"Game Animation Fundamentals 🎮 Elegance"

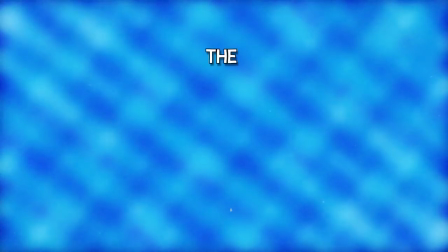Hello, welcome to Video Game Animation Study. Today we're concluding a mini-series looking at the five fundamentals of video game animation,
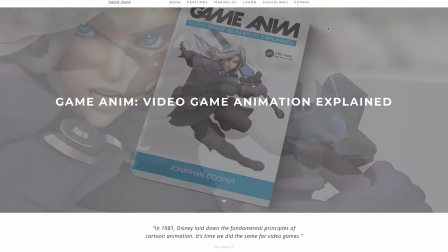as proposed by Jonathan Cooper in his book Game Anim, Video Game Animation Explained.
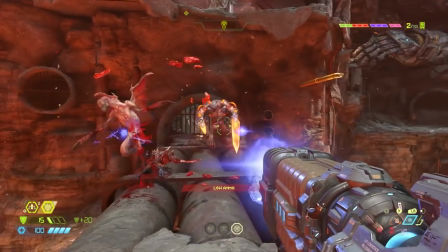Today we're looking at the fundamental of elegance.
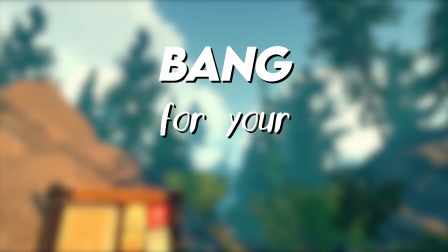Jonathan puts it as how much bang you get for your buck. How much can you do with your budget?
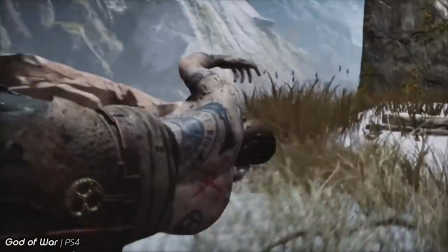How much animation can you do with the team and resource you have?
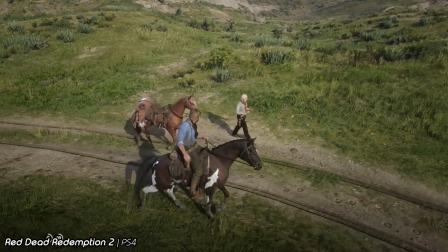How efficient are all the animation systems that are in place, working effortlessly underneath what you can see?
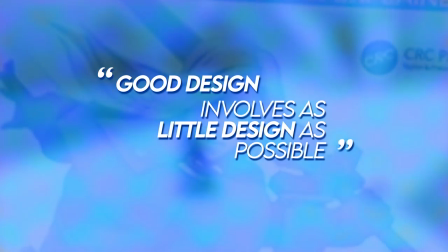Good design involves as little design as possible. So says industrial designer Dieter Rams. And this can be extended to any creative industry.
And remember that we are all animating.
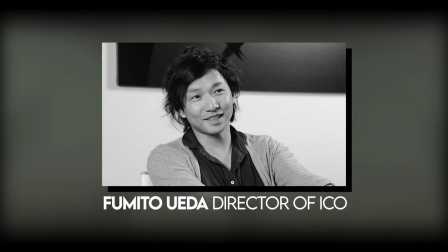Famitu Ueda has said that eco adheres to the design-by-subtraction philosophy.
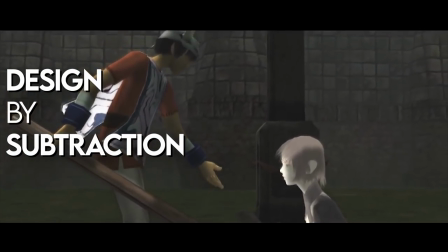Strip away anything that's not needed, no matter how big or seemingly important. Less is more.
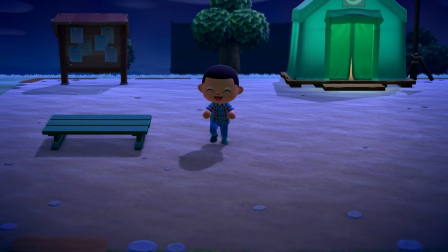Sometimes you have to think smart.
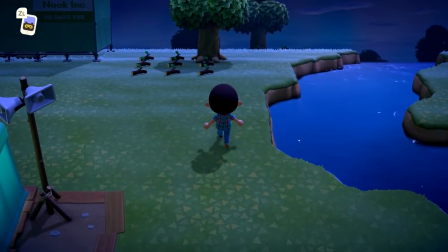Instead of having a whole screen of waving blades of grass, just have them on the horizon, and then have them be represented by patterns as they get closer instead.
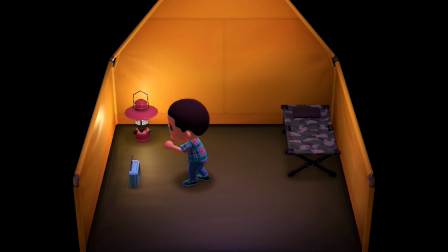An animation for turning something can be as simple as this for every object, regardless of size or complexity.
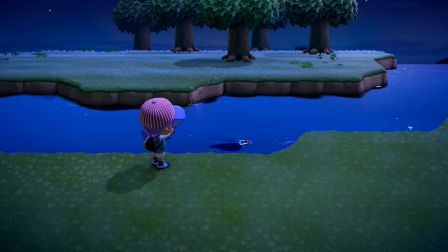Add tiny sparkles to water to completely enrich its appearance without the need for super complex water simulation.
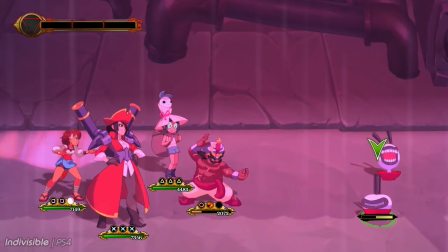It's tempting to go all in and create every animation you'll need, every transition animation and every combined animation.
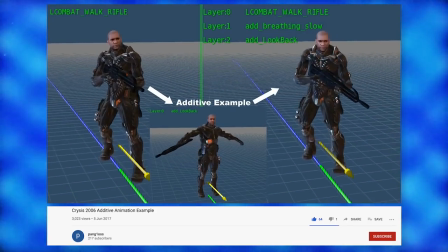But as we discussed in previous episodes, there are tricks and shortcuts to enable a more efficient approach in animation construction.
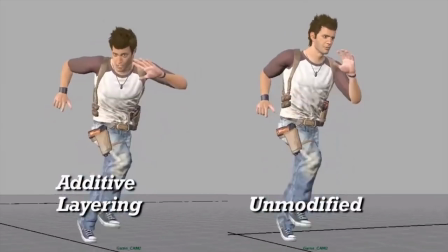Blending different animations over one another saves resource in rigging an entirely separate animation.
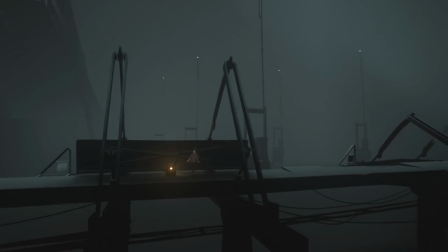Such as pulling the switch whilst coming to the end of a run. Firstly, it'd harm the feel of the gameplay if these animations played separately.
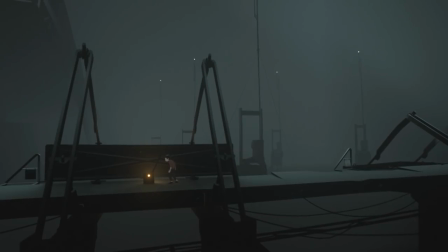The fluidity between these two actions smooths out the motion as a whole.
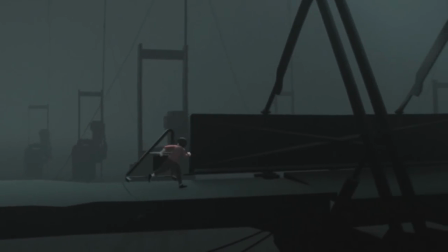A little head turn looking at the danger adds a tiny bit of charm and life to your character at little expense.
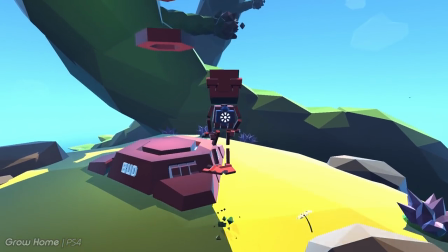This links nicely to procedural animation, where movement is programmed rather than animated by hand, though sometimes it's both.
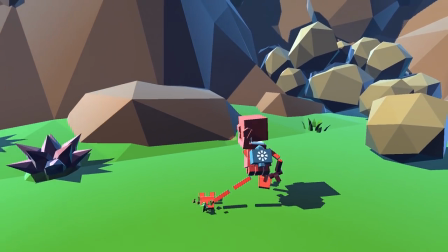Like we mentioned with Grow Home, movement is dictated by where Bud's feet are and their centre of gravity.
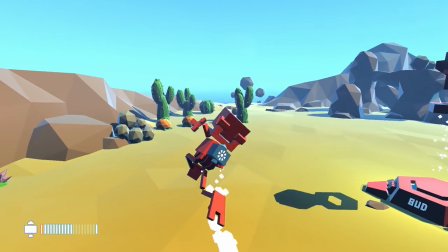There's no actual animation which has been programmed, the coding is doing all the work.
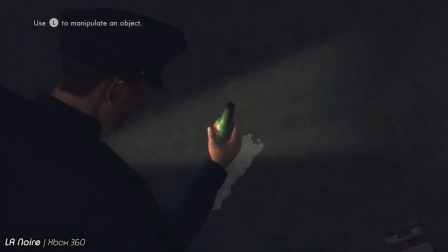If you're picking up a lot of objects in your game, then you could perhaps standardise the size and shape of objects,
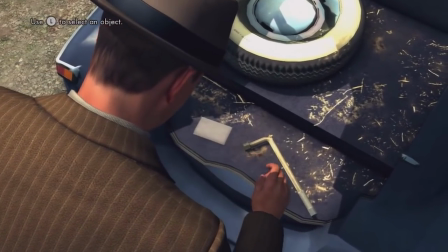so that you can use one animation for all of those objects.
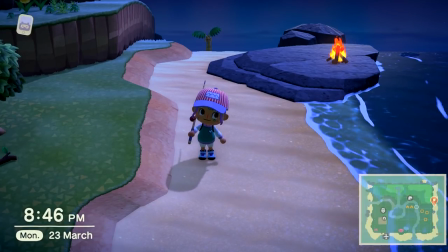Or, heck, remove any need for interaction with objects if it doesn't help or hinder your game at all.
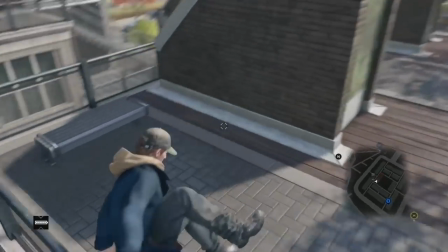If your character automatically climbs or interacts with terrain, then it might be an idea to standardise the height and shape of the terrain.
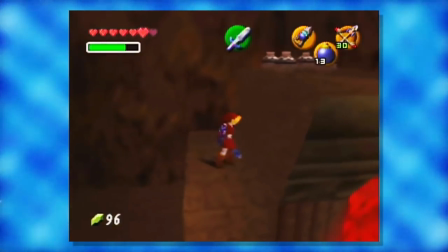You'll often find that climbable surfaces in Ocarina of Time come in one of two or three heights.
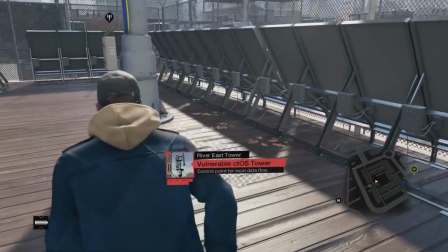Or vaulting over walls and such in Watch Dogs always looks the same because those walls are all made to be the same height.
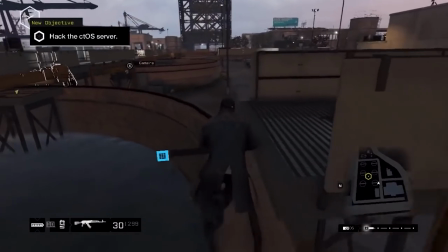This then strengthens the game design itself, as having these standardised assets makes level design more readable to the player.
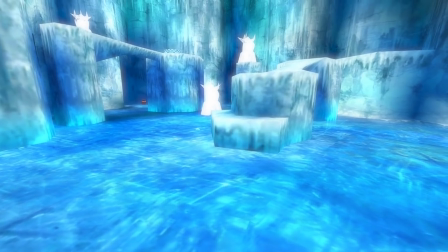They'll know where they can climb vault. This is an elegant system, it saves having too many animations and reinforces the overall design.
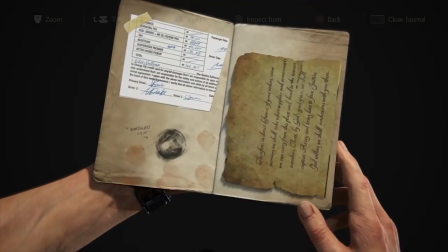Obviously elegance doesn't mean cutting corners. Some games have the budget or resource to polish certain animations if it will help your game.
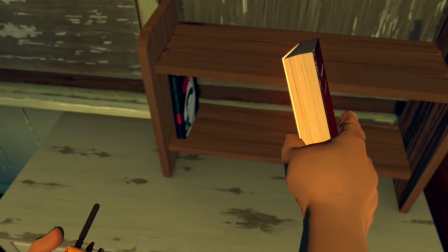Firewatch, for example, has unique animations for most objects Henry interacts with. Henry has a rendered body which you occasionally see.